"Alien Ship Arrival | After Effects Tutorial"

thinking. I've always wanted to make a space butthole. Well, you're in luck. This is the episode you've been waiting for.
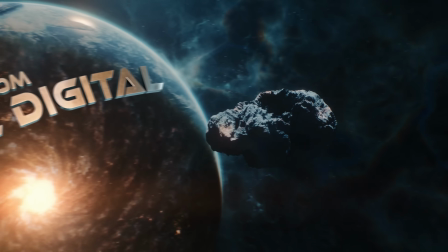But also, a lot of you requested this shot from the promo of our universe pack that we released earlier this year.
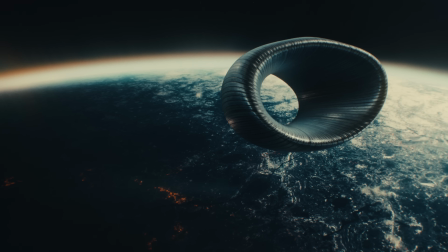So today we're going to show you how easy it is to create this entire shot, including making the ship from scratch, all inside of After Effects.
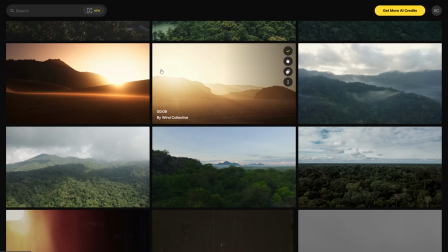Plus, we'll expand the sequence using stock footage and a little bit about rip reels and pitching. Wow. Look at us.
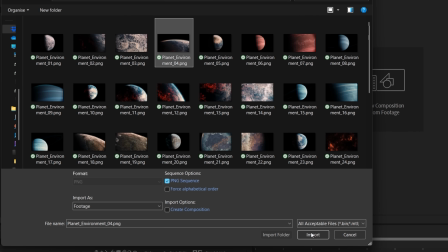So the first thing we're going to do is grab one of the planet environment assets from our universe pack.
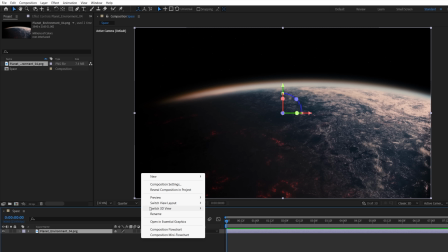We'll drop this into a new comp, then we'll make it a 3D layer and create a new camera choosing 24mm.
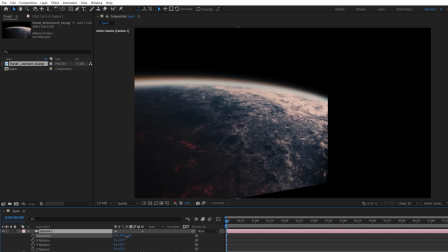We're choosing this wider lens to give more distortion on the 3D layer when tilting or panning the camera.
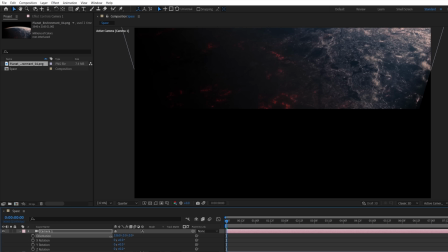Though for our shot, we just want very subtle motion,
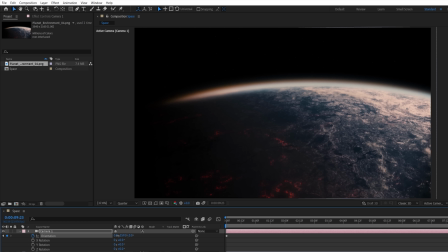so we'll keyframe orientation at the start and end of the timeline to give us this movement which will follow our descending spaceship. After that, we'll scale up the planet to fill the screen throughout the shot. And I will say off the bat, Artlist is our partner for today's episode, and if you have that,
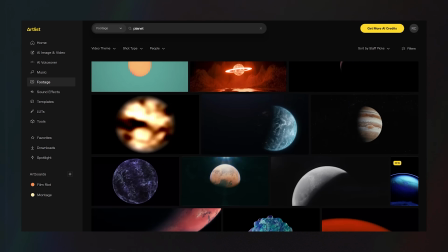you have access to a ton of great planet assets there as well, including some with motion that would work great as a starting point.
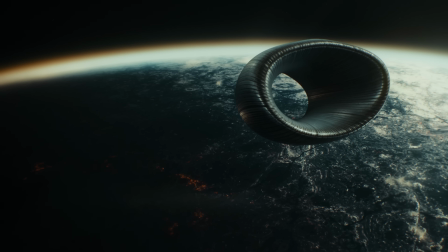But this shot is another one done by the insanely talented Ryan Thompson, so I can say that this looks badass.
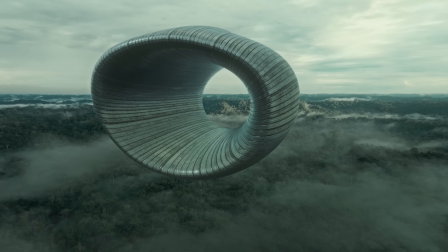And the thing that shocked me most is that he made the ship from scratch using Element 3D, which is insane to me.
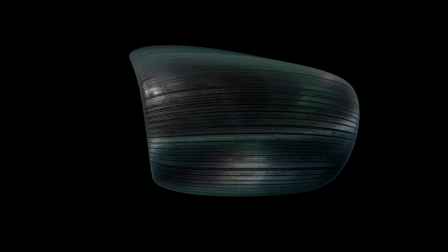But for the spaceship, we wanted a simple geometric shape, partly inspired by the Highliner ship we see in Dune, but also inspired by...
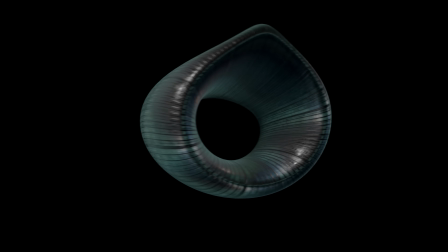So Thompson ended up with something which is surprisingly easy to make in Element 3D.
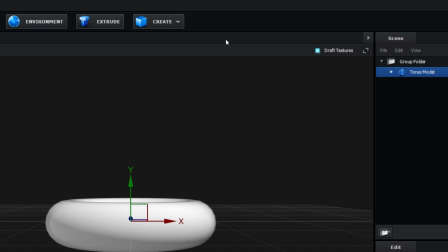On a new solid, we'll add element and jump inside. Now we'll create a torus model, rotate forward, and stretch the Y scale to create a chamber.
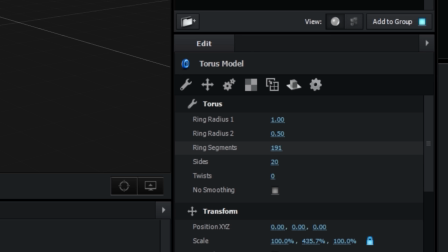Perverted. Then increase the sides and segment values for higher resolution.
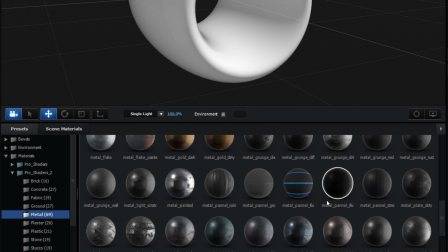For the material, Thompson went with this metal panel option from the Pro Shaders 2 pack, altering a few of the settings,
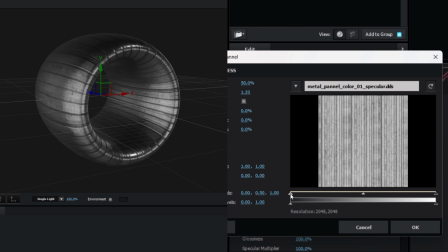including the levels of the glossiness map, to get more interesting detail and shine.
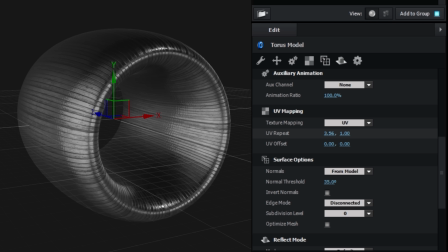On the model itself, we'll increase both the UV repeat values to change the texture scaling, which will help with its sense of scale.
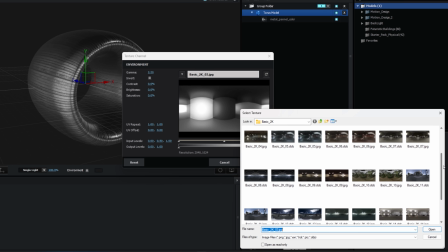And then for a more interesting reflection, we'll change the environment map, but choosing something which is still kind of cold and dark to fit with our space.
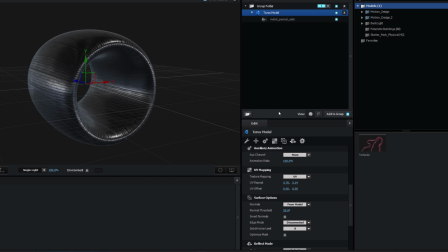Scene. And now we have it. That's simple. A couple of clicks and you get your very own space. I won't keep doing this. I will.
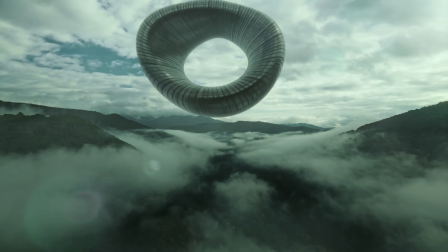One thing I really love about ideas like this and a lot of the ones that we show on the show is how great they are for pitching a project.
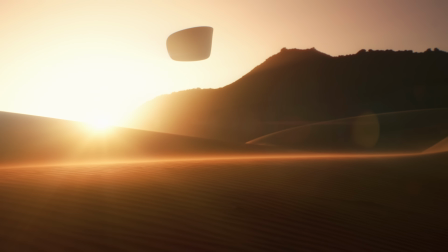Yes, creating and putting stuff out there as well, of course, but as we take bigger swings, aiming for larger budget levels to make the stuff that we're really passionate about, creating impressive pitches that really communicate your idea has been the most important thing. So whether I'm conveying my idea to a production company or studio or a private investor to do something completely independent, one of the things that I've learned is that they're really your first audience and need to be moved just like your eventual audience.
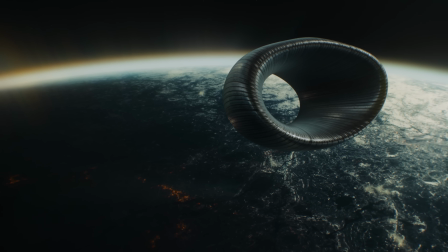This shot is a part of the reason why it's on my mind, but Artlist as well.
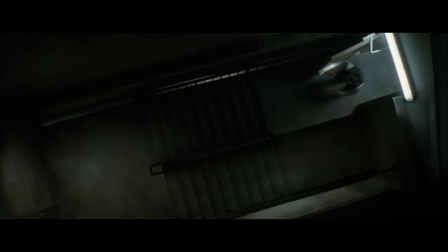I make a lot of rip reels, but the thing that annoys me about them is that usually when you make a rip reel, which is a fake trailer for the movie you want to make,
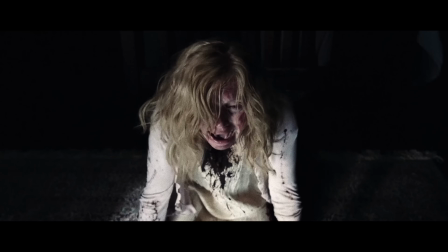you're often pulling from films people know and will recognize to get clips to make that fake trailer.
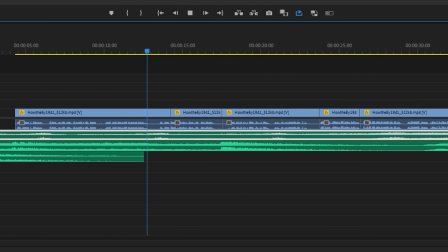And that does distract. So like I showed in this episode here, I try to use stock footage as much as possible.
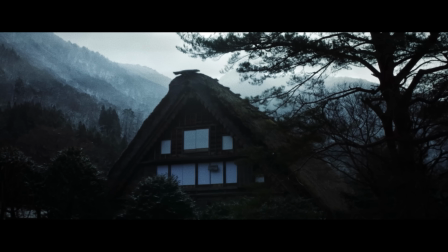And I have made full rip reels that I did pitch that were made with just Artlist stock footage, music, and sound effects. Obviously, we use it weekly for the show as well, but using it for pitches has been one of the biggest uses for me recently,
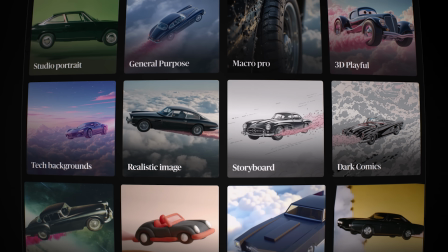including a lot of their AI, which I think I use differently than most, but I'll come back to that. For now, let's get back to the
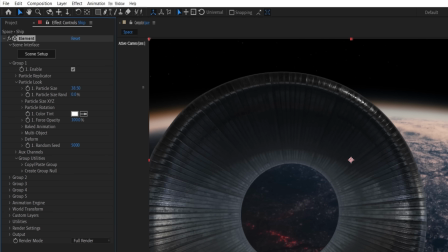Back in After Effects, in the particle look dropdown, we'll increase the size and using the world transform, we'll change position and rotation until we're happy.
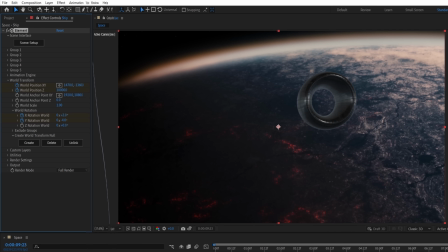Then keyframe these two to make the ship travel toward the planet through the timeline. To alter the shape slightly, we can change the particle look deform setting.
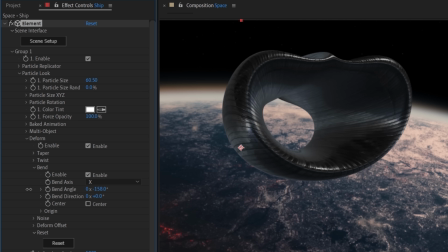Each of these can change the look quite a bit, and we settled on this shape here. In the render settings under physical environment, we'll keyframe the rotation to change over time to enhance the sense of movement.
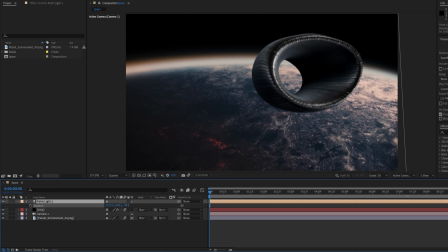To pop some extra detail, we can use a few point lights placed around the ship just to catch some of those highlights.
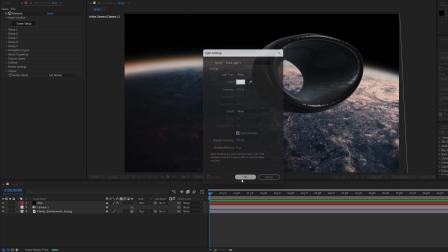And we'll change the strength and color for interest. But make sure to switch off accept lights and shadows for the 3D planet layer.
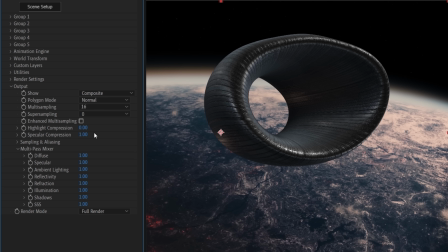In the output settings, we'll change a few things, including increasing the specular.
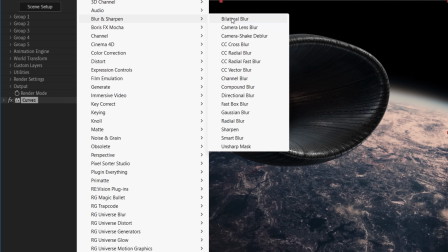Then using a curves effect, we'll add some contrast, then a fast blur to slightly remove sharpness, then enable motion blur for the ship and planet.
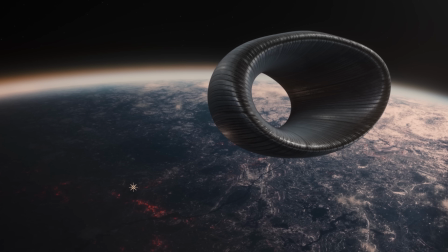To complete the shot, we'll do the usual, add some glows, some lens effects, and a grade.
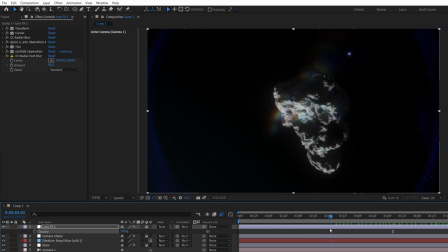If you want to follow our customized lens technique, check out our Meteor Space tutorial, link below for that. But that's it. That's how we got our
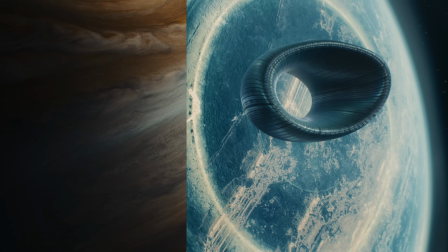And like I mentioned before, it's pretty easy to alter these types of shots with different planet environments,
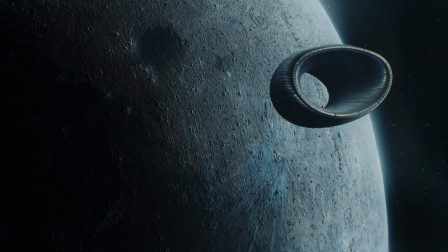sometimes changing light, color, and position to closer match the planet of choice, as well as altering reflection rotation.
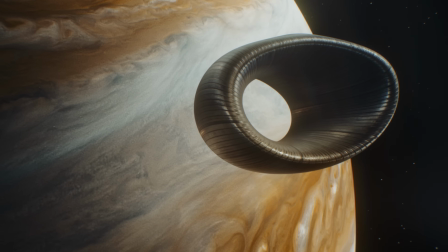But for the rest of this sequence, we grab different clips from Artlist we could place the ship into.
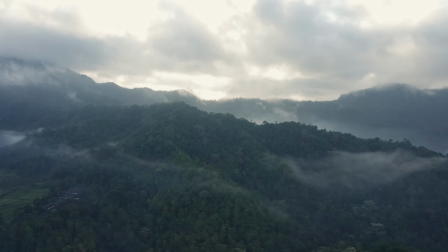There's a ton of very cinematic footage there, like I was showing before, so we just searched for what we had in mind and scrolled until something caught our eye.
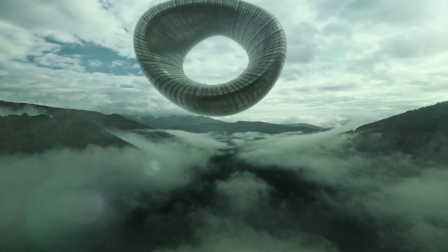And again, this is a large part of how I pitch,
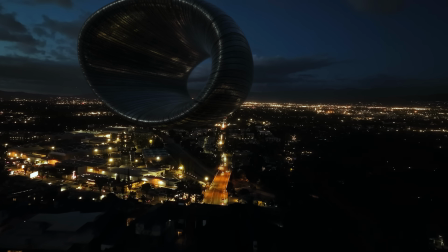taking different elements and trying to stitch them together to create something that has more specificity to what I'm actually trying to make.
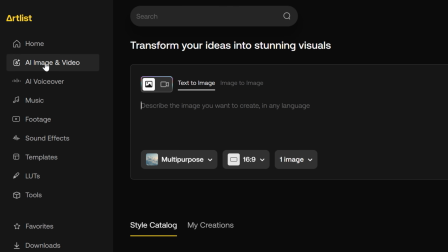And these AI tools here are helpful for that as well. Now, for me personally, I don't use generative AI like this for my final product, but I do find AI very helpful for the behind the scenes pitch side of things. And it's for the reason I've said plenty of times on the show before.
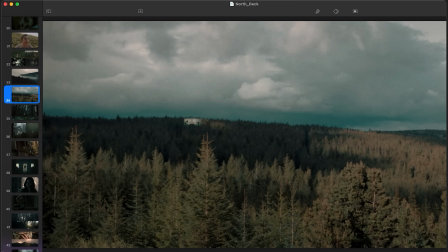When anyone does a pitch with a rip reel, you're collecting images from existing works to convey this new idea through your deck and clips from other films for your reel.
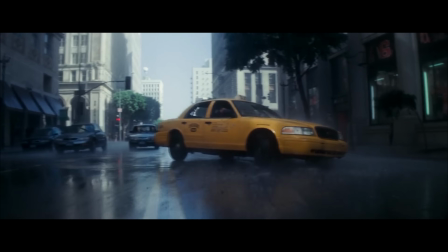But it's hard to get specific and people get distracted by what they recognize. And if they hate the film that you're pulling from, there's a chance they're going to be affected by that whether they know it or not.
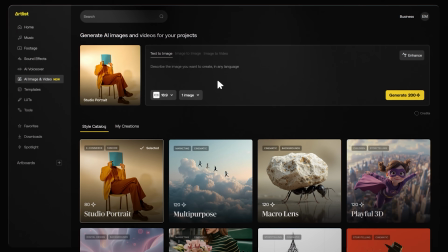So when stock footage works, it's great, but things like text to image and image to video let you get some very specific touches in there.
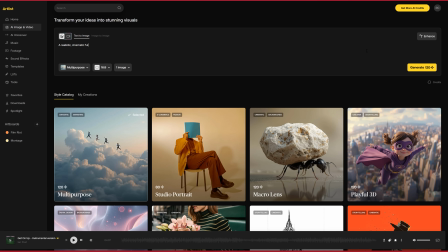Like say I need a cow. Plenty of footage for that, but a blue cow in reading glasses would be harder to find.
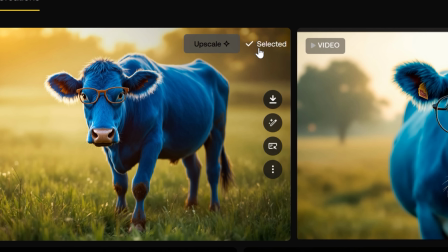But now we have it. Then we could feed this image to the image to video and we have motion for our rip reel.
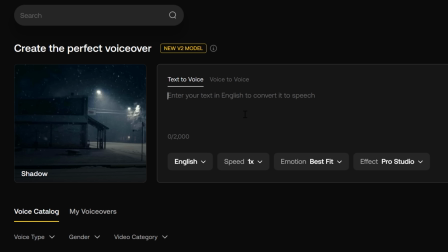Then if I need some quick voiceover instead of me doing distractingly bad movie guy voice, you can grab this here and...
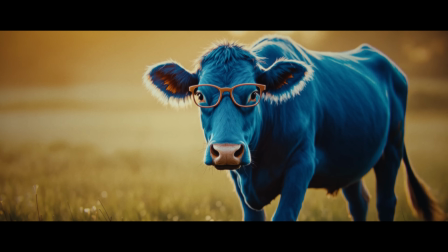Oh, wow. That is a cow. Obviously, that's a ridiculous example,
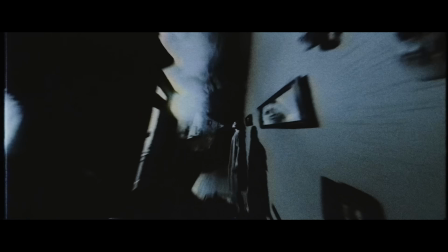but I have been able to get shots done in this same way into pitches that have really helped convey what I wanted to then go make for real.
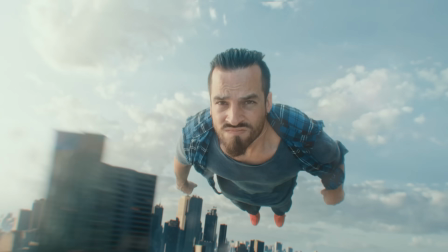It's just funny to me that while I do use Artlist on pretty much every Film Riot episode, where it has helped the most for me lately is pitch materials that only a few people will ever see.
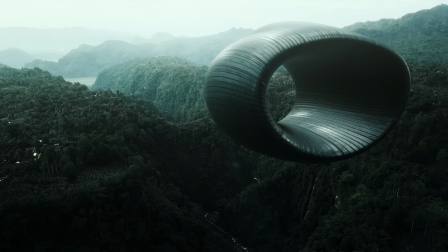But these different shots of our ship flying is another great example. We're taking stock video and transforming it with our unique element. In this case, this...
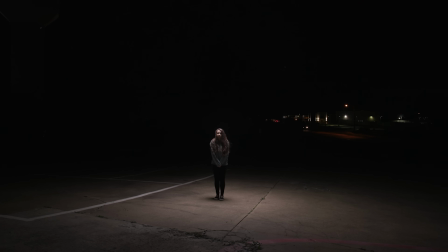I've done plenty of comping on shots too, removing something I didn't want where the rest of the shot was perfect, adding in simple 2D elements like snow or rain.
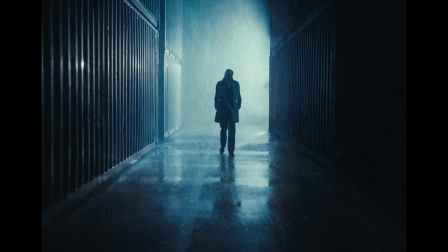Just throwing that in sometimes is enough to help merge them into your lane. I've even comped an actor from one film into another one that they weren't in just to try to keep clear character continuity. It's interesting how much work you need to put into making the pitch for the thing that you want to go make.
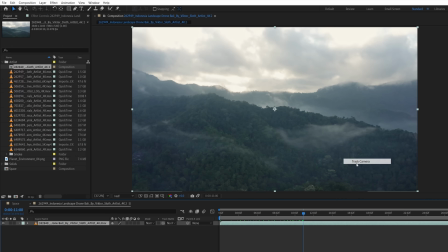But say we wanted our ship in these different scenes. First, we're going to 3D track the footage, then copy and paste the element spaceship over.
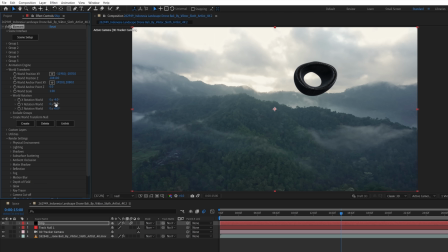Changing the size, position, and rotation to match the new camera and angle before keyframing a new animation.
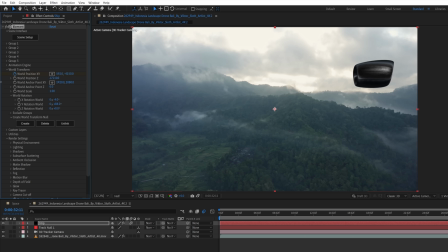For this type of ship and size, we just want slow, purposeful movements.
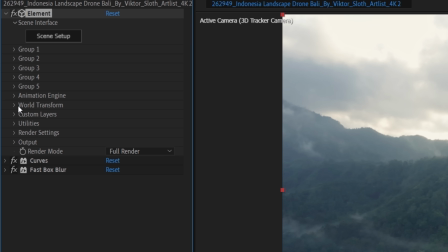Then to match the reflections, add the base footage as a custom layer's texture map, then inside element, replace the existing map with the custom layer.
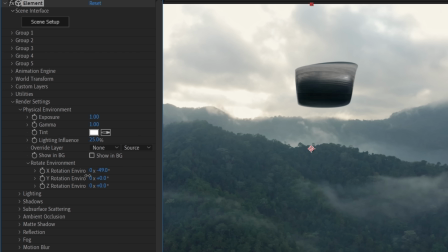Again, changing the rotation values to best match the scene layout and animate to show extra motion.
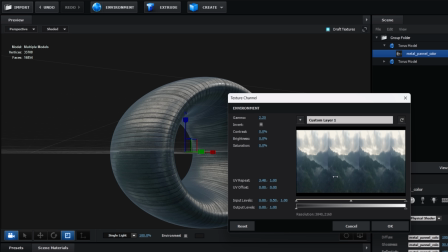You can also alter the environment UV repeat to add more visual information to the reflections,
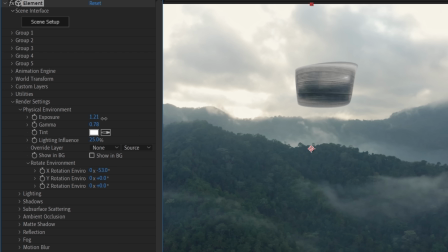as well as changing the gamma and exposure values, which can make it pop, especially in darker scenes.